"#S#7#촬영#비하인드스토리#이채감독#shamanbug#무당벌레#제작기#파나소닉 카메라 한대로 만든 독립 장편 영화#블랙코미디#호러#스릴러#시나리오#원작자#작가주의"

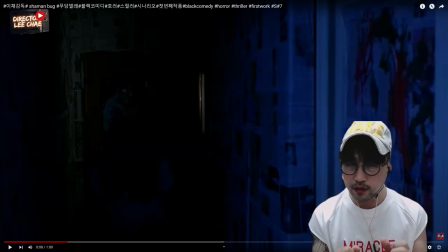243s
그래서 거기 위에다가 아니면 그 벽지를 뜯어서 전체적으로 다 이제 신문지로 미술톤을 잡은 겁니다. 조폭 숙소고, 뭘로 이거를 좀 저렴한
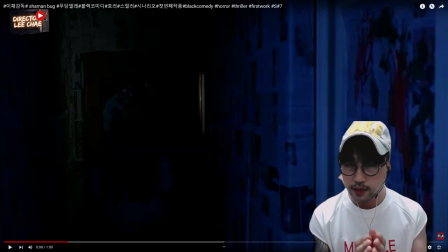256s
제작비가 없다 보니까 이걸 어떻게 미술을 꾸밀까 생각하다가 제가 생각한 게 전체적으로 이제 신문지로 전체 도배를 다 하자. 그래서 이제 배우들하고 스태프들하고 다 해가지고 이 집에 있는 모든 벽지를 신문지로 다 발랐어요.
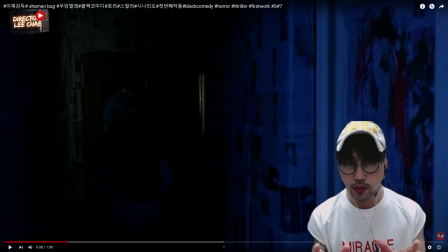270s
발랐더니 이제 요런 그림들이 나왔습니다. 요렇게 촬영을 했고, 그리고 바로 옆에 보면 무슨 이렇게 불빛이 있잖아요. 불빛. 여기 옆에는 그냥 방이에요. 방. 그러니까 창고 같은 방인데, 저희가 영화를 찍을 때이 장면이 이제 화장실,
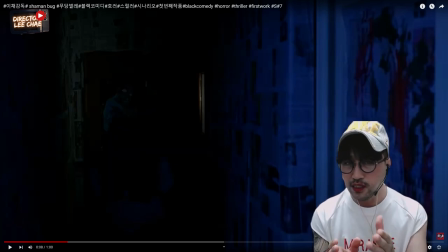287s
세면장실용으로 저희가 이제 촬영신이 있습니다. 그래서 이제 나중에 보면은 이 집에서 이제 김이 모락모락 올라오는 것은 이 안에 스텝이, 배우가 안에 이제 커피보드, 에다 뜨거운 물 부어서 쪼그리고 앉아서 이렇게 창문에 불빛을 헤드라이트,
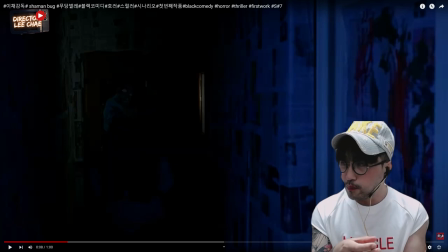303s
조그만 헤드라이트를 이제 비추면서 그 커피보드 뜨거운 물을 이렇게 사사사사 피어오르는 장면들이 있어요. 그래서 이제 그런 장면들은 어떤 이 집안의 세면장 건달들이 이제 샤워도 하고 세면도 하고 뭐
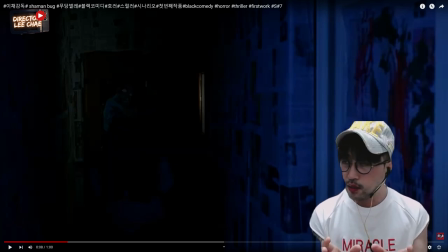317s
양치질도 하는 그런 공간이 필요했는데 그 공간을 뭐 미술 잡고 막 그 뭐 인테리어 잡고 그러면 돈이 엄청 비싸잖아요. 어차피 독립 장편 영화니까. 그래서 제가 고안해낸 게 그러면 어차피 이 공간 안에는 우리가 카메라가 들어가지가 않으니까 그럼 바깥에서 볼 때
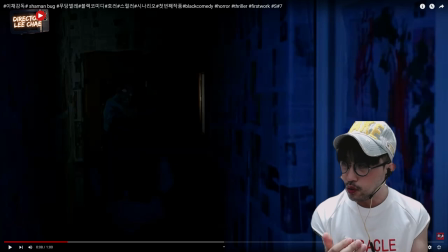335s
화장실 느낌 날 수 있도록 배우들한테 이제 연기 주문을 했고 그리고 처음에 이제 시나리오대로 이렇게 이제 공간 활용을 한 겁니다. 그래서 지금 살짝 빛이 보이는 거는 안에서 스태캡 배우들이 이제 이렇게 조그맣게 조그만 헤드라이트로 이제 비추고 있는 거예요.
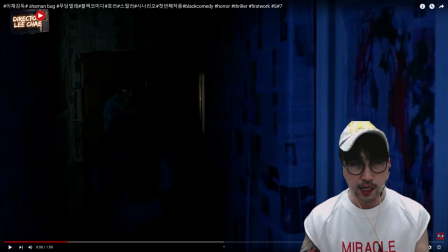353s
거기서 이두기의 엄마가 알 수 없는 귀신이 이렇게 튀어나오죠.
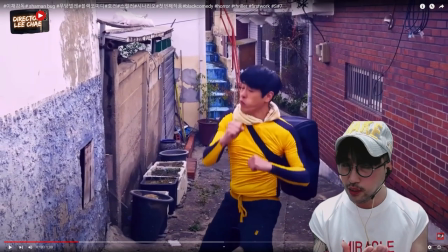359s
튀어나오고 나서 이제 이상한 도둑이 문방구에서 장난감 무당벌레 시계를 뽑다가 어떤 여자가 지나가는데 엄마 냄새가 나서 이 집에 들어왔잖아요. 들어와서 이제 그 안에 냄새도 맡고 된장찌개도 하고 뭐 똥도 싸고 잠도 자고 막 이렇게 했어요.
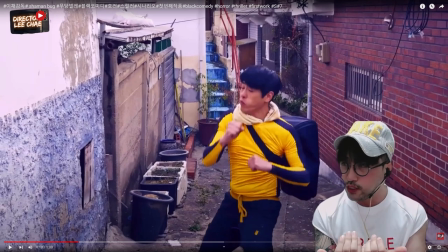375s
하다가 나쁜 도둑이 이제 골목으로 점점점 들어오는 신이잖아요. 그래서 나쁜 도둑도 이 집에 들어가는데 이 장면
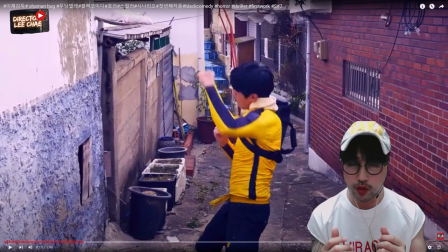384s
이렇게 이제 워밍업을 하면서 남의 집을 이제 깊이 거리면 주변을 살피면서 집을 털집을 이제 모색을 하는 장면이에요. 그런 신인데 이게 이제 이 신이 되게 NG가 많이 났던 게 뭐냐면 이 배우는 이제 연기를 되게 잘했어요. 연기도 잘하고 이제 연출했을 때 그림이 너무 잘 나왔단 말이에요.
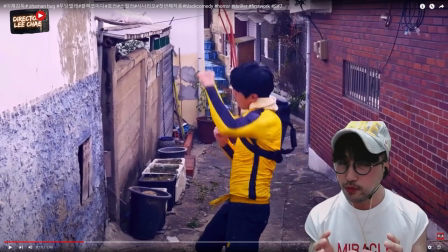403s
근데 이게 김포잖아요. 김포기 때문에 시도 때도 없이 비행기가 날아가는 거예요. 비행기 날아가면 소리가 뭐 그렇게 작게 들리는 것도 아니고 짜증난단 말이에요. 그러면 비행기가 날아가는 소리 때문에 이 소리를 다 못 써요. 그래서 이 소리를 따로 입힐까 하다가 따로 입히면 조금 현장감이 떨어지기 때문에 비행기 때문에 NG가 나서
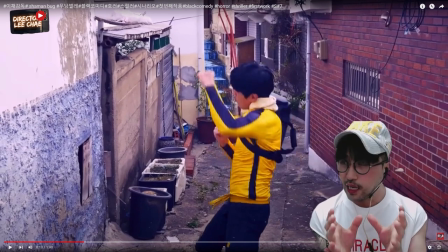423s
여러 번 섀도우를 했다는 거. 그래서 이제 나두기라는 이 배우가 이제 저하고 형동생 한 이제 관계인데 배우인데 좀 많이 연락을 못해서 좀 미안한 감은 있지만 그래서 진짜 많이 보고 싶어요.
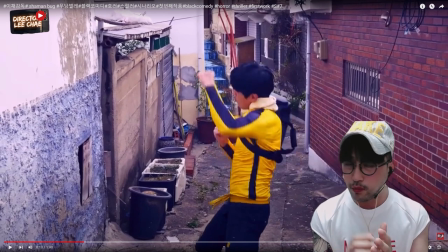437s
감독과 배우를 떠나서 그래서 언젠가 시간이 있으면 커피라도 마시고 술 한 잔도 했으면 좋겠는데 많이 그립고 보고 싶은 배우입니다. 그래서 요때 이제 결혼도 해서 잘 살아요. 저희가 이제 무당벌레 촬영을 하고 많은 배우들이 결혼을 했습니다.
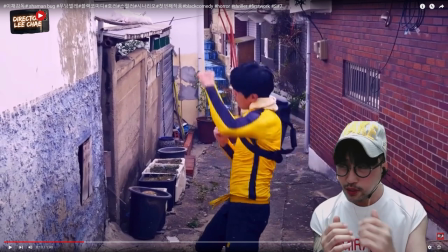451s
정말 많은 경사가 일어났었어요. 그 중에 하나의 배우인데 이 섀도우를 하면서 비행기 날아가는 것 때문에 NG가 되게 많이 났다는 거. 그래서 정말 고생을 많이 했습니다. 이거 다 찍고 나서 막 이제 다리가 이제 후들후들 걸렸어요. 그때 생각하면 좀 웃기네요. 그러면서 이제 나두기 이렇게 들어오는 장면입니다.
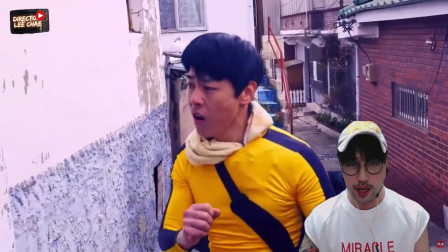473s 아!
이렇게 쳐다보죠.
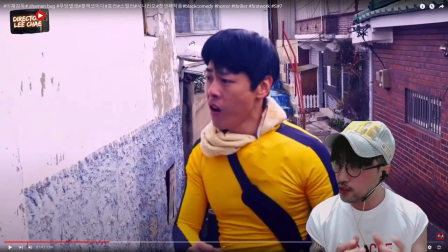474s
그러면서 나두기라는 캐릭터를 이제 처음에 설정을 했을 때 어떤 컨셉을 갖고 있었냐면 전 시간에 이제 제작기 얘기했지만 사이코 같은 착한 도둑, 그 다음에 변태 같고 동물적인 벌레 같이 공포감을 조성하고 있는 이상한 도둑
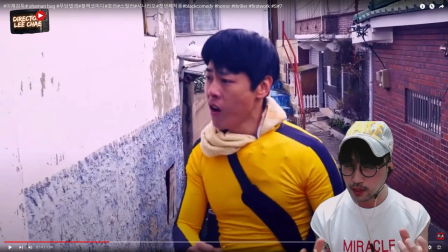492s
양쪽에 이제 너무 개성이 강하다 보니까 이 강한 개성을 드러내기 위해서 내면적 갈등을 드러내기 위해서 그러니까 한쪽은 주인공의 내면적 갈등이고 하나는 서플롯의 내면적 갈등을 드러내기 위해서는 가운데에 나쁜 도둑 정상적인 도둑이
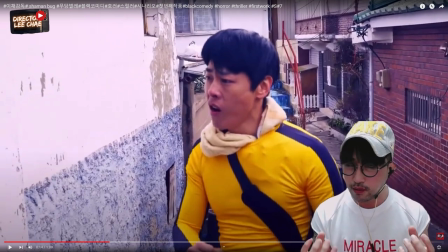509s
중추 역할을 맡으면서 이제 비교가 되는 거죠. 요 나쁜 도둑의 캐릭터는 이제 이소룡이 입고 있는 옷으로 이렇게 코디를 했습니다. 그리고 나중에 이제 지금 이제 목에 걸려져 있는 수건 있잖아요. 수건이 이제 나중에 쌍절봉으로 변해요.
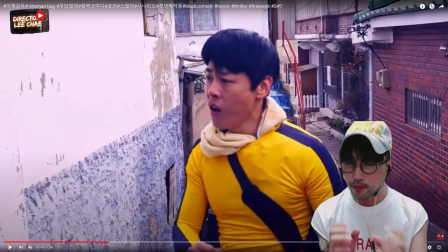527s
그러면서 이제 꼽살이라는 막둥이라는 이제 조폭들하고 막 싸우는 액션씬이 있는데 그거는 좀 따로 제가 또 말씀드릴게요.
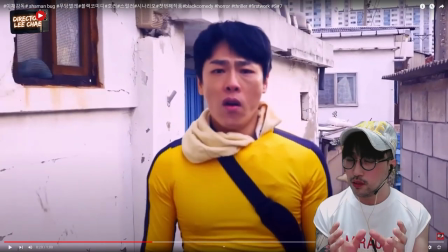536s
처음엔 지나쳐 오죠. 이 장면은 좀 고정적으로 카메라를 찍고 싶진 않았어요.
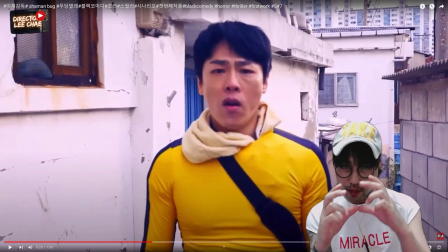541s
핸들스라는 그런 느낌을 주고 싶었어요. 그래가지고 카메라를 들고 이 섀도우하는 느낌도 이런 것들을 좀 흔들리는 감을 관객한테 전해주기 위해서 핸들스의 효과를 내기 위해서 이렇게 찍었고요. 그러면서 이제 지나치려고 하는데 나쁜 도둑이 뭔가 느낌이 딱 쳐다봐요.
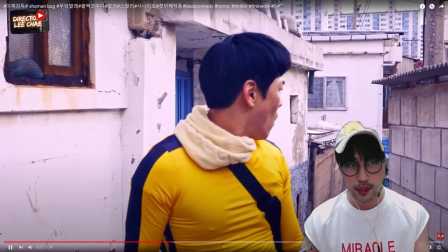559s
그러면서 이제 싹 이렇게 다시 한번 갑니다.
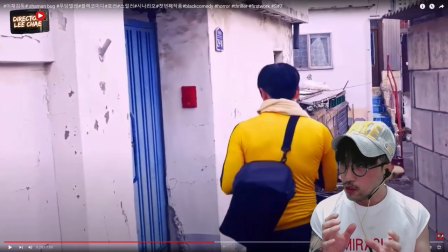565s
그러면서 여러분들도 이제 영화를 연출하시는 분들, 시나리오 쓰시는 분들이 만약 있다면 캐릭터에 대한 행동은 일관성이 있어야 돼요. 아시겠죠? 그러니까 나쁜 도둑은 이제 섀도우를 하고 막 했잖아요.
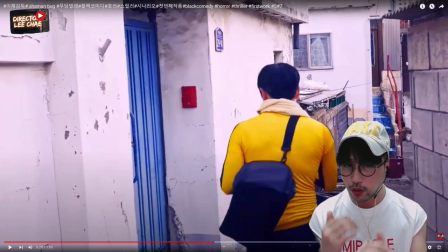580s
근데 초인종도 그냥 이렇게 누르면 재미가 없기 때문에 어떻게 이제 연출을 했냐면 보세요.
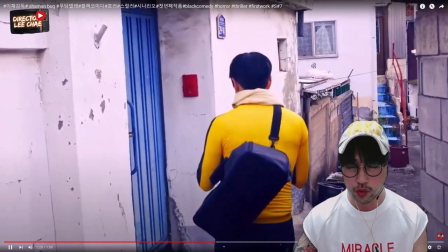588s
운동을 하면서
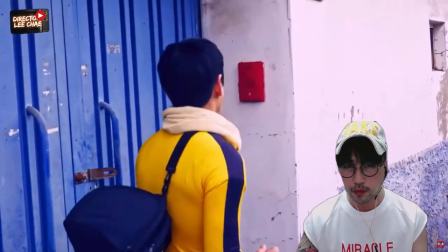593s 아뇨!
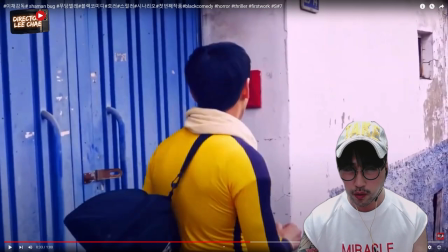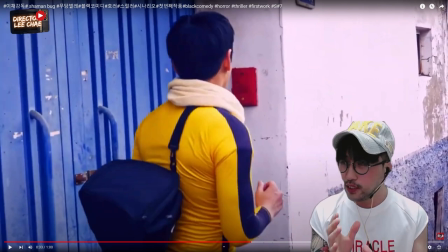599s
그렇죠? 하면서 하면서 야, 요거를 이제 예전에 어떤 감독님한테 좀 이제 살짝 보여줬더니 너무 웃기다고 하더라고요. 저도 이제 되게 웃겼어요. 원래 이제 이상한 도둑은 착한 도둑은 초인종을 누르는 장면들이 좀 다 달랐는데 편집하는 부분에서 그 다음에 연출하는 부분에서 굳이 그렇게
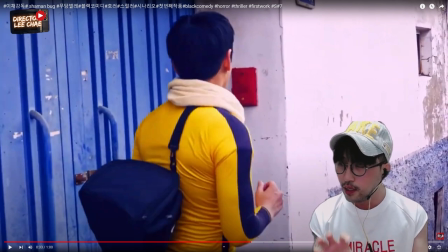619s
초인종 누르는 거에 대해서 행동 액션을 다르게 할 필요는 없겠다 이렇게 마지막 판단을 했기 때문에 넘어갔던 거고 그리고 이제 나쁜 도둑 같은 경우는 이렇게 악역 하는 게 너무 잘 살았어요. 이 캐릭터만큼 이제 전 시간에 얘기했듯이 앞에 있는 이 초인종은 뒤에 전기선이 없습니다.
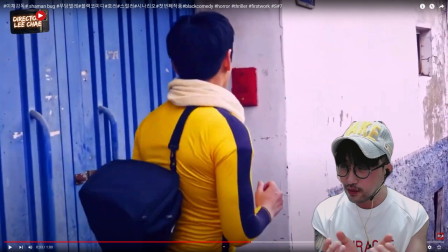636s
따로 초인종을 만들어 색칠해서 붙여버린 거예요. 본드로. 그리고 지금 나오는 이제 초인종 소리는 이제 사운드를 입힌 겁니다. 그렇게 해서
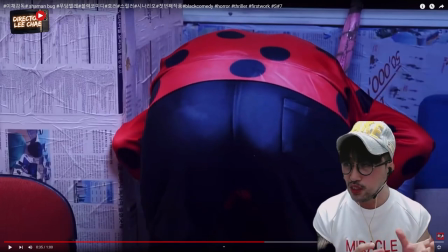649s
아뵤 하는데 아뵤 하고 그러면 이제 나쁜 도둑 이 집을 들어가려고 집에 주인이 있나 없나 이제 감을 보는 거예요. 근데 집안에 이미 이상한 도둑이 들어와서 된장찌개도 끓이고 청소도 하고 냄새를 맡으면서 엄마 냄새를 맡으면서 뭔가를 자꾸 찾고 있어요.
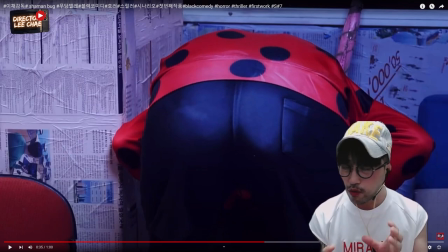665s
그러면서 큰 황알이 머리를 받고 이제 뭔가를 찾는 장면이고 엉덩이가 지금 허옇잖아요. 원래 이 엉덩이를 처음에 허옇게 하는 장면 자체가 이제 없었어요.
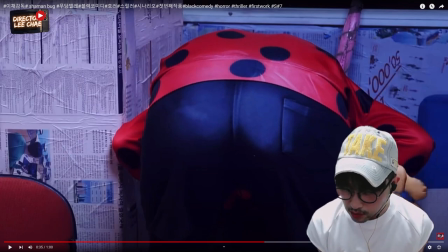676s
그러다가 이 이제 황아리를 이제 머리를 집어넣고 뭘 찾는 장면에 엉덩이에 뭐가 허옇게 좀 묻었으면 좋겠다.
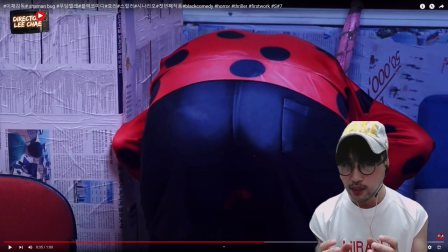682s
그러니까 이상한 도둑, 벌레 같은 이 이둑이 이제 땅에도 앉고 막 뭐 이렇게 옆에도 기대고 막 이런 흔적들을 살짝살짝 그러면서 엉덩이가 이제 화면 안에 가득 채워주는 이런 모습에 살짝 뭐가 묻었으면 좋겠다. 그래가지고 들어오는 현관문 벽에 엉덩이를 조금 비벼댔어요.
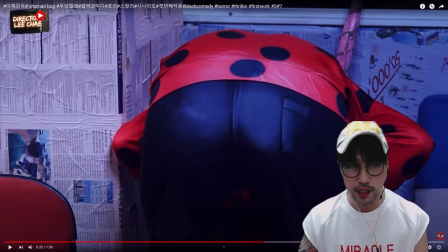702s
그래서 요렇게 이제 요 흔적들이 남아있는 겁니다. 그러면 이상한 도둑이 이렇게 보고 그러면서 초인종이 이제 반응이 없어요.
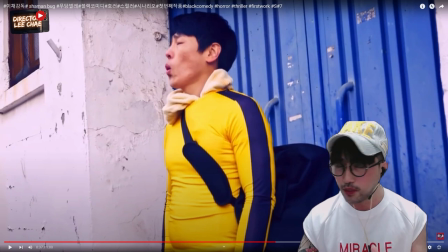711s
그래서 나쁜 도둑이 이제 바람 잡자 바람 잡으면서 이제 집에 들어가려고 하는 거예요.
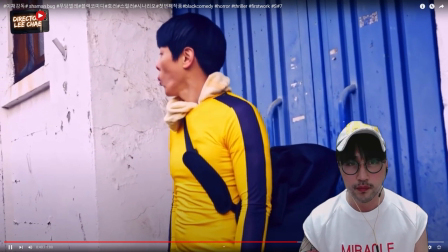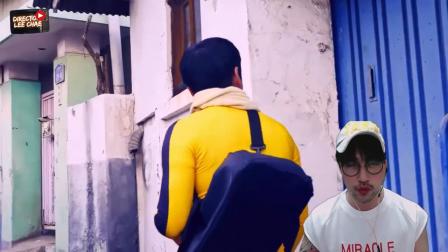721s
몸을 풀고 주변을 살피고